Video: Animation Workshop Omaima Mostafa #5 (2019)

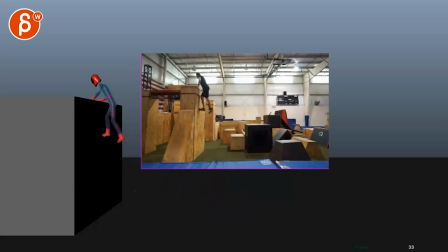0:03 Alrighty, let's play this in full first. There is no sound. It's kind of short. Let's watch this again a couple times here. And cool. So let's check this out here. So you have reference and you are sending your mail.
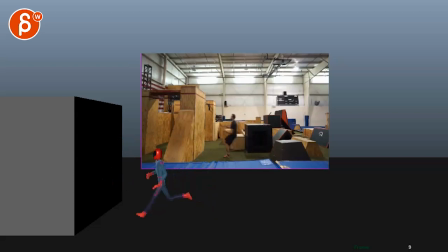0:21 This is blocking for the new shot. Okay, we are starting on a switch out. You got a little frame that's not there in terms of animation, which is fine. Actually, you got two frames there. And then I'm just checking how closely you are sticking to the reference.
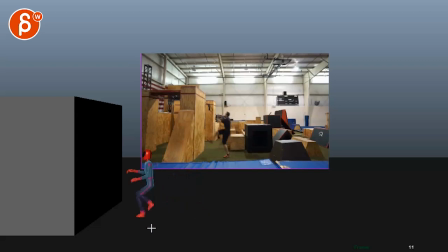0:40 Seems a bit late, but that doesn't really matter.
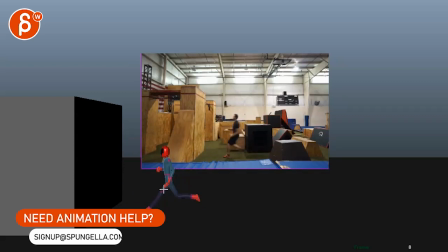0:45 Just as a FYI, how I see this here. You got your stretchy frame on this, but it's actually already here.
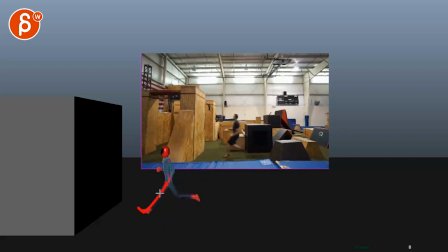0:53 Also, it's not as stretched out as here. Okay, not that this is wrong. You can always take reference the way you want it. He's also already anticipating with the lean back, which is not quite here yet. So it's more like a question for you. How closely do you want to match this? Do you want to embellish a bit more?
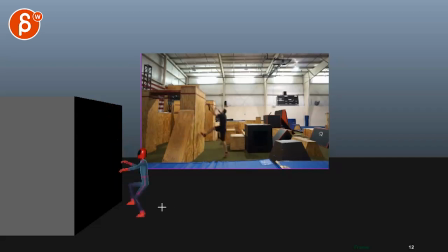1:11 Do you want to do your own thing? There's definitely something to gain from that reference. I like that there's a lean forward into a lean back. I think that could be cool to take from the reference. Same thing with the lean back with the arms. It's almost like, yeah, he wants to get there.
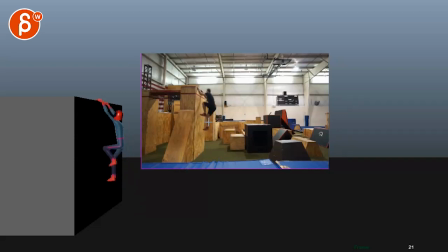1:29 It's already leaning back to get there. And then once he's there, there's a bit of a more of a lean forward. To me, this is all interesting in terms of, not that it's a full C-curve reversal, but at least it gives you some contrast in the posing.
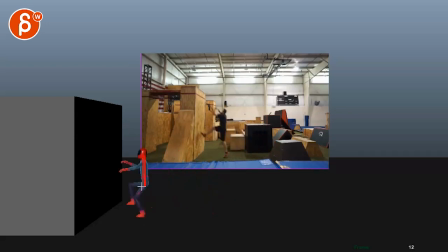1:47 Like, this is cool. And then looking at yours, I think you're staying in this straight pose for a bit too long. Again, this is just looking at the reference. Since you are including it, I'm just being picky on that reference.
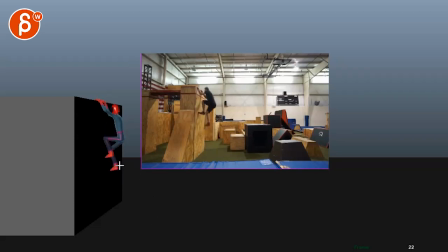2:04 And then watch out again, because it's a bit late, your animation compared to the reference. But I like the full extension on that leg, with that leg coming up and then with that little lift up, bam, and then pushing up.
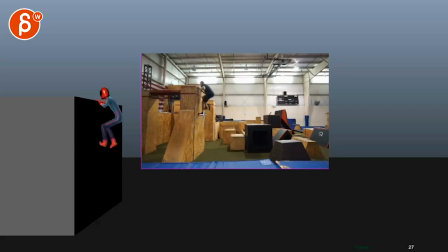2:18 And then you see that compression here pushing down and that leg coming up, whereas in yours there's a bit of a full extension missing.
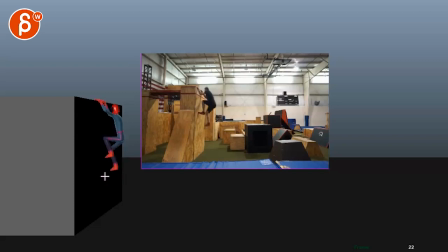2:33 It's kind of there. I would maybe keep that one frame longer and then have this guy, the left leg, come up a bit sooner. They're a bit coming up at the same time here in your case.
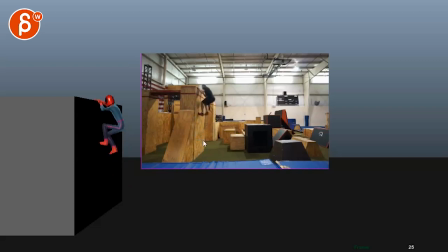2:47 I kind of like the way it's offset in this, where you have to clear changes there in the legs. I kind of would take that as well. This is cool. You got that slidey aspect of it coming up.
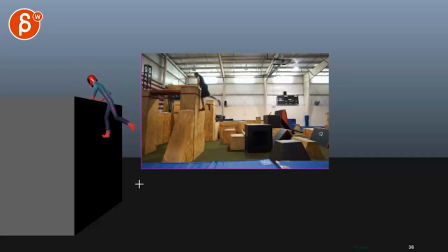3:03 Again, I'm just looking at reference and then yours, just to kind of compare what's going on. And funny enough, this is where I would deviate from the reference, where technically, if I do my
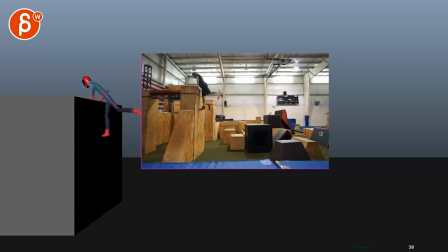3:18 onion skinning here, I hope I can trace this to some degree. You can see how on this frame, the real foot here sticks on that frame, which is interesting to watch. But in animation, if you do something like this, I would tweak it.
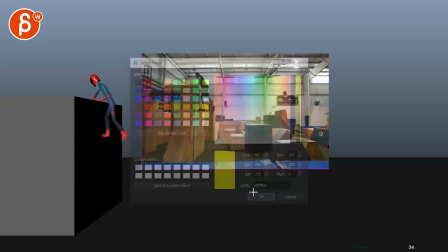3:35 And hold on, you got a red shoe, so let me switch this to this.
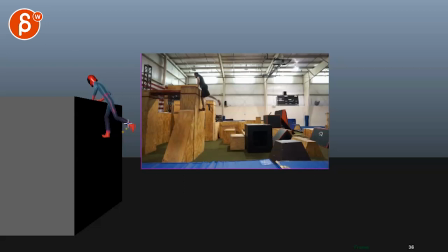3:40 All right, so as we're going up with this, you don't have a sticky foot, but bang, it's a bit harsh in this, where I would kind of go a bit like this, a bit more of a curve,
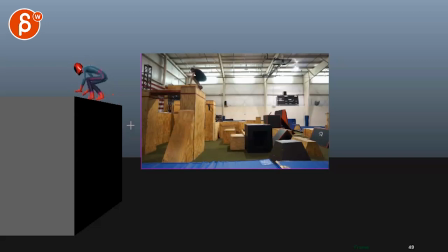3:58 and change that from the reference. Also, he lands with both feet at the same time, fine in live action. CG, this makes it CG looking.
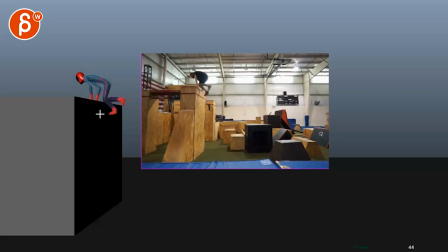4:08 I know this is weird to say, but I know that it's CG, but I would still offset the landing then a little bit. Now, that being said, hold on, there's something at the end too. So question is, do you want to stop it? I kind of like this. I like that swing back in his arms as he comes up and moves a foot forward.
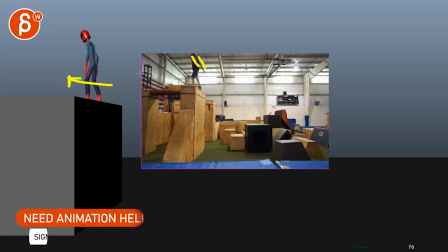4:27 Question for you, do you want to continue with this? Do you want to emulate that? Now, if I ignore the reference and just look at your animation, it feels pretty good. There's something slightly floaty right there on the root.
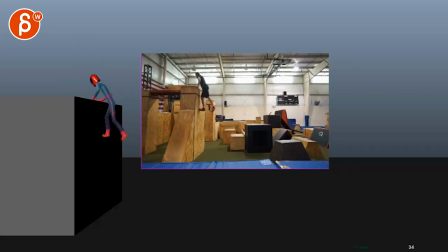I do like your change in arm.
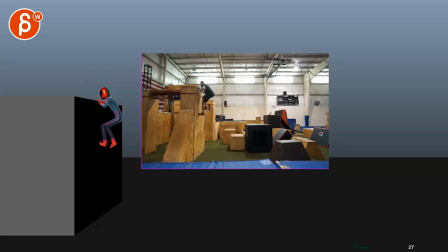4:57 There it goes up, and then an adjustment. It's a bit of an offset, and I know this is the first pass. saying in a future thing. Future passes, watch for some offsets there. But there's something that strikes me as funky.
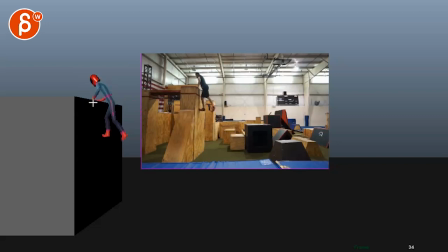5:12 As you push yourself up, and I like that, it's basically a push down with those arms, plus that swing up that propels the roots to go up. What am I reacting to? It feels like your root goes up and then straight this way and then down.
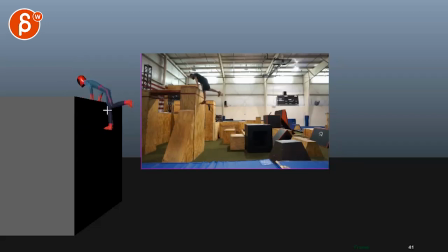5:30 And I think what I would do is, given that the foot is swinging out this way, I would also have a little bit of this in your root. Like right now, it's all very straight through there. I would give this a slight outside arc. And then here, watch out that it arcs down and doesn't flatten so quickly.
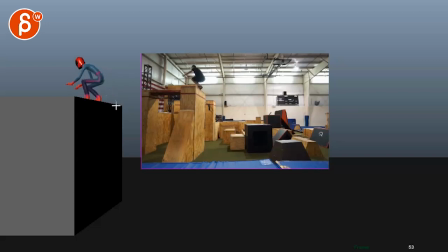5:48 I feel like it goes up and then left and then down. That's probably what I'm reacting to there. Just that gives a bit of a weird feel. But yeah, other than that, it's good stuff. Really cool detail. Take it from the reference and the feet and the compression and the wiggliness.
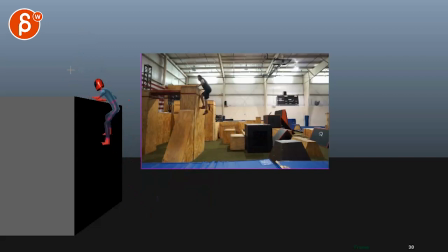6:05 Definitely keep going with the ends. Also offset arms at the end right there as they come up. And probably take that out of the reference and probably just curl those fingers down a bit just so they're not in this pose throughout. And I know this is fairly similar to the reference there.
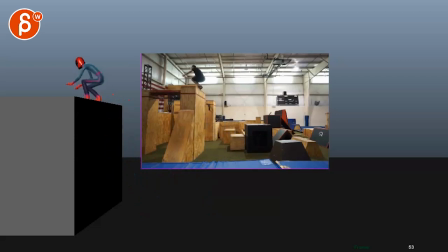6:22 It's kind of small for me to look at, but there's some parts here and there to kind of break away from the reference. Now, again, that being said, it is very close to the reference. This is totally up to you. If you want to stick to that and just kind of practice emulating reference and studying your curves,
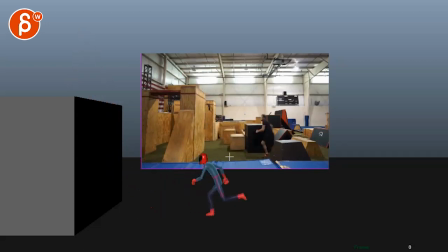6:37 or if you want to go a bit further and start pushing, if you want to, poses where the character might be even more leaning forward in my awesome drawing like this. It's a massively long arm. And then really lean back a lot.
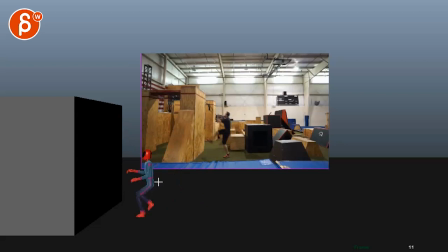6:52 Like just push those poses and potentially have a deeper anticipation and like down with the root to then pow, push up and then maybe even this half a bit faster. Then that going up and a whole hang time, boom, bit of a bounce off.
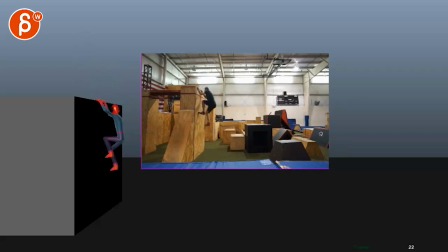7:08 So it's kind of up to you how far you want to go. This is not in your email. And it's not something that you have to do. This is my question for you. Do you want to stick to the reference? Then I would look at those notes that I just gave you. And if you want to go beyond, look at those certain elements that you could push to make this a bit more stylized.
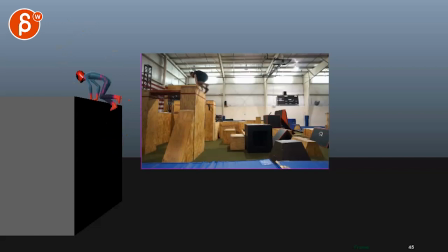7:24 Well, that's completely up to you. And that's it. All right. Thank you. All right. There's an email. You can sign up. You can start whenever you want. You can submit whenever you want. You get 16 submissions. Either way, a like and subscribe would be awesome. All right. Thank you.